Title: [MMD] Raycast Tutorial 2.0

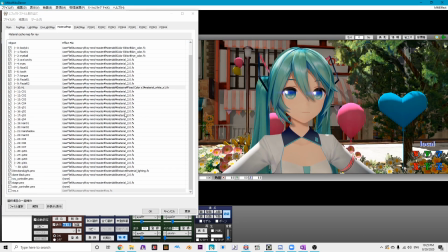[12:31]
And then, I mean, you can like make your own little material for the eye, so they make like reflective or whatever.
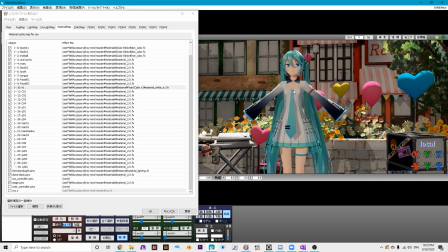[12:39]
And then, okay, we're here, right? We're here loud and clear.
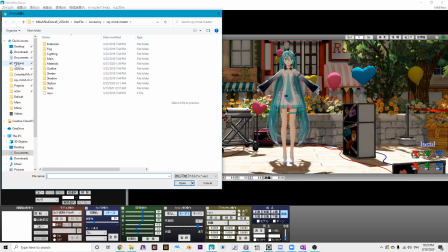[12:45]
So now you're gonna wanna load the best thing in the world, like ever invented, IkBokeh. Oh my God, it's such a lifesaver. I'm pretty sure y'all can find it.
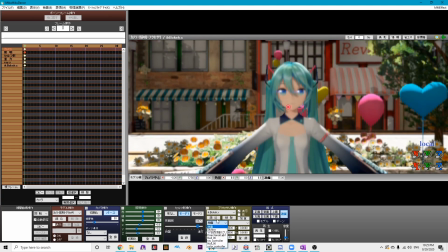[12:56]
It's an Econo effect. I'll probably link the, what is that? The little website that has everything on there. But yeah, go to the model, you attach it to the head bone, hit register, and then you're gonna wanna load in the controller
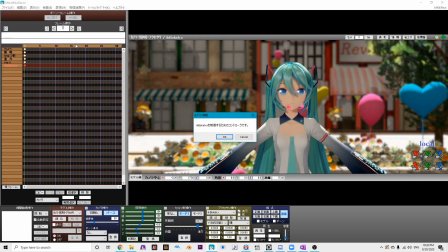[13:13]
that's included with IkBokeh, and then press okay, press select.
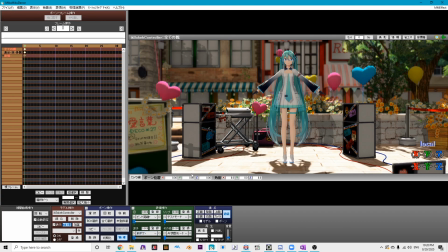[13:19]
Okay, you see this, right? This third one down, it's for like the front bokeh, so like this little blur in the front, just put it all the way up so it's gone.
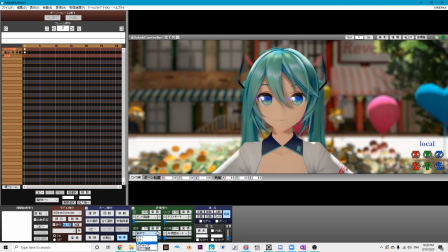[13:27]
I know people like using IkBokeh differently, but this is how I do it. Well, this is gonna be my way. And then you're gonna move this up a little bit so her hair ain't a little blurry. And then my favorite part is the enhancement slider. So you like make a little more like sparkly in the back. Like it's the little details.
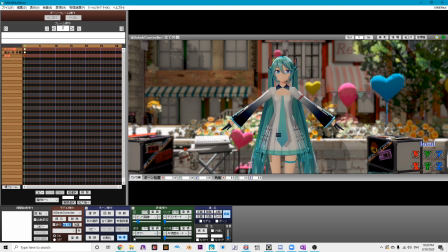[13:45]
And then you're gonna add a little more bokeh just to like hide the imperfections.
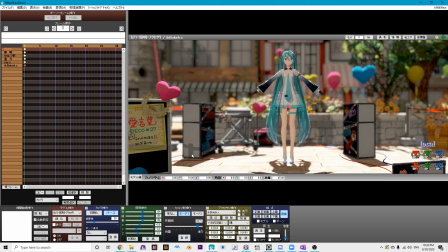[13:51]
And then, oh my God, we have a scene. Ah!
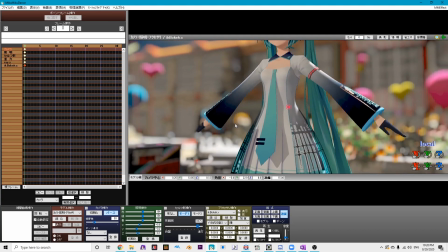[13:56]
I don't know if y'all like want me to go more into depth of something,
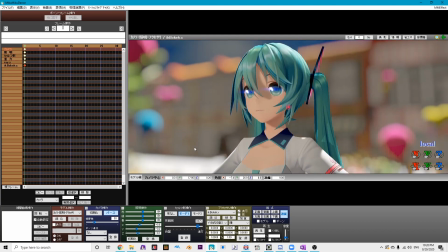[14:02]
but this is a general setup. I normally add like post effects just to like fit the scene.
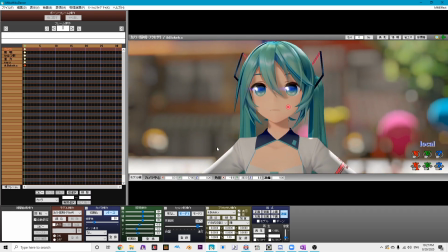[14:12]
Yeah, I mean, this is really basically how I set up a video, but not really.
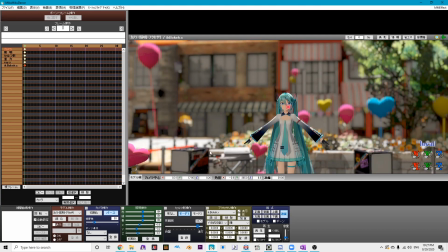[14:18]
I mean, I can do a lot better than this.
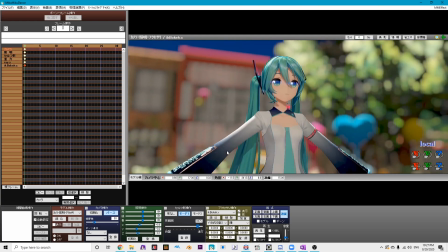[14:23]
I'll promise you that I can do a lot better than this, but this is a 2MK, Zukin, Ami,
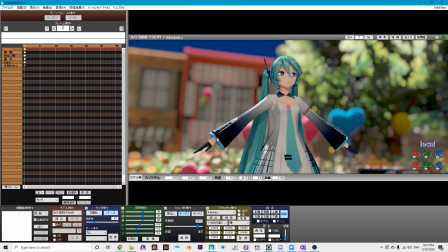[14:33]
Seto, Egg, can't forget about Egg, tutorial. And so, I mean, that's basically it. Yeah, have a good one.
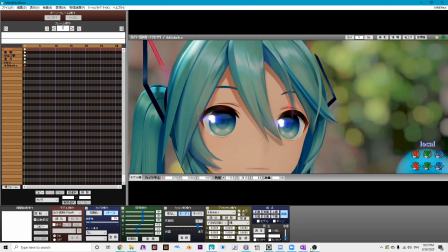[14:47]
Oh my God, I'm so quirky. Bye. Hi, I just realized I forgot something.
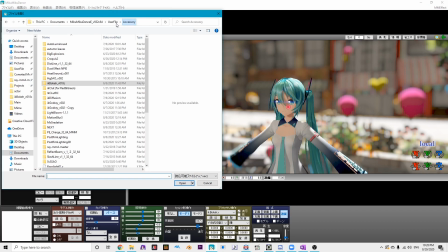[14:53]
Oh my God, so important. So now you're gonna wanna load LightBloom.
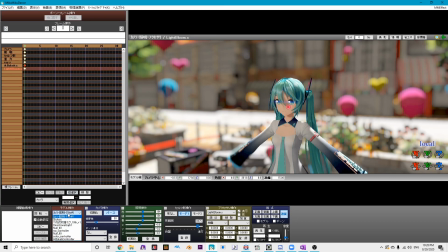[14:59]
This is like important. Like if it wasn't important before, it's important now. It's from the Raycast homepage, or like the extension folder.
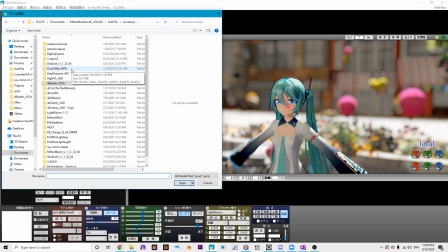[15:09]
You're gonna wanna go and load the X file for LightBloom and the controller for LightBloom.
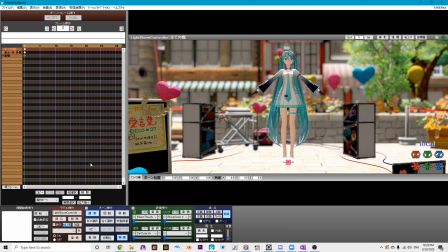[15:15]
The X file for LightBloom with dirt map, that's just a preference.
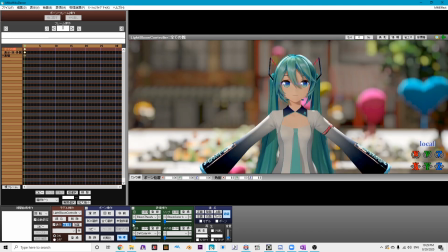[15:21]
I prefer it without. And yeah, so now you're just gonna get a bloom threshold to bring her up a bit. I prefer using this because it's not as messy as the one that's with Raycast for all sorts of reasons. You don't gotta adjust like the,
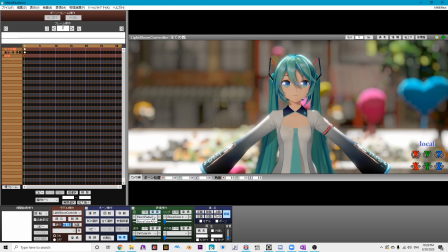[15:36]
you won't have any blocky moments with the bloom as opposed to the one included with the Ray. But yeah, give it a little bit of redness because the white light is not the best.
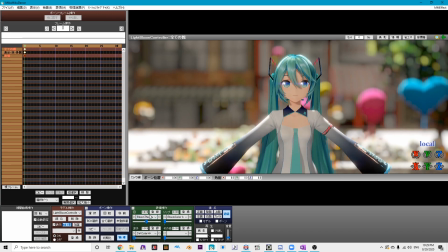[15:53]
Give it a little bit more threshold. Don't give it too much because, like, look, you see like her like face, it gets all blurry and stuff, and then it's like not attractive, it's like not sharp, you know. And then yeah, just do that, give it a little twirl, make sure to put it
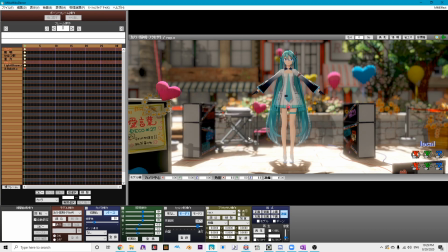[16:12]
below IkBokeh, so in like this order, so it like, I don't know, mixes better or something.
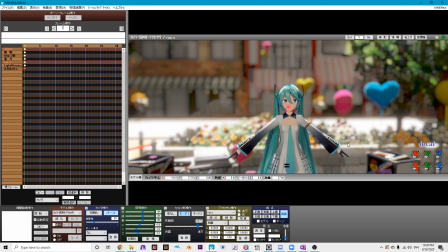[16:18]
But for the most part, here we are. Like, oh my god, like, Ray, oh my god, period.
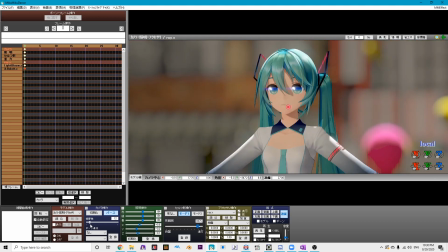[16:24]
Bye, again.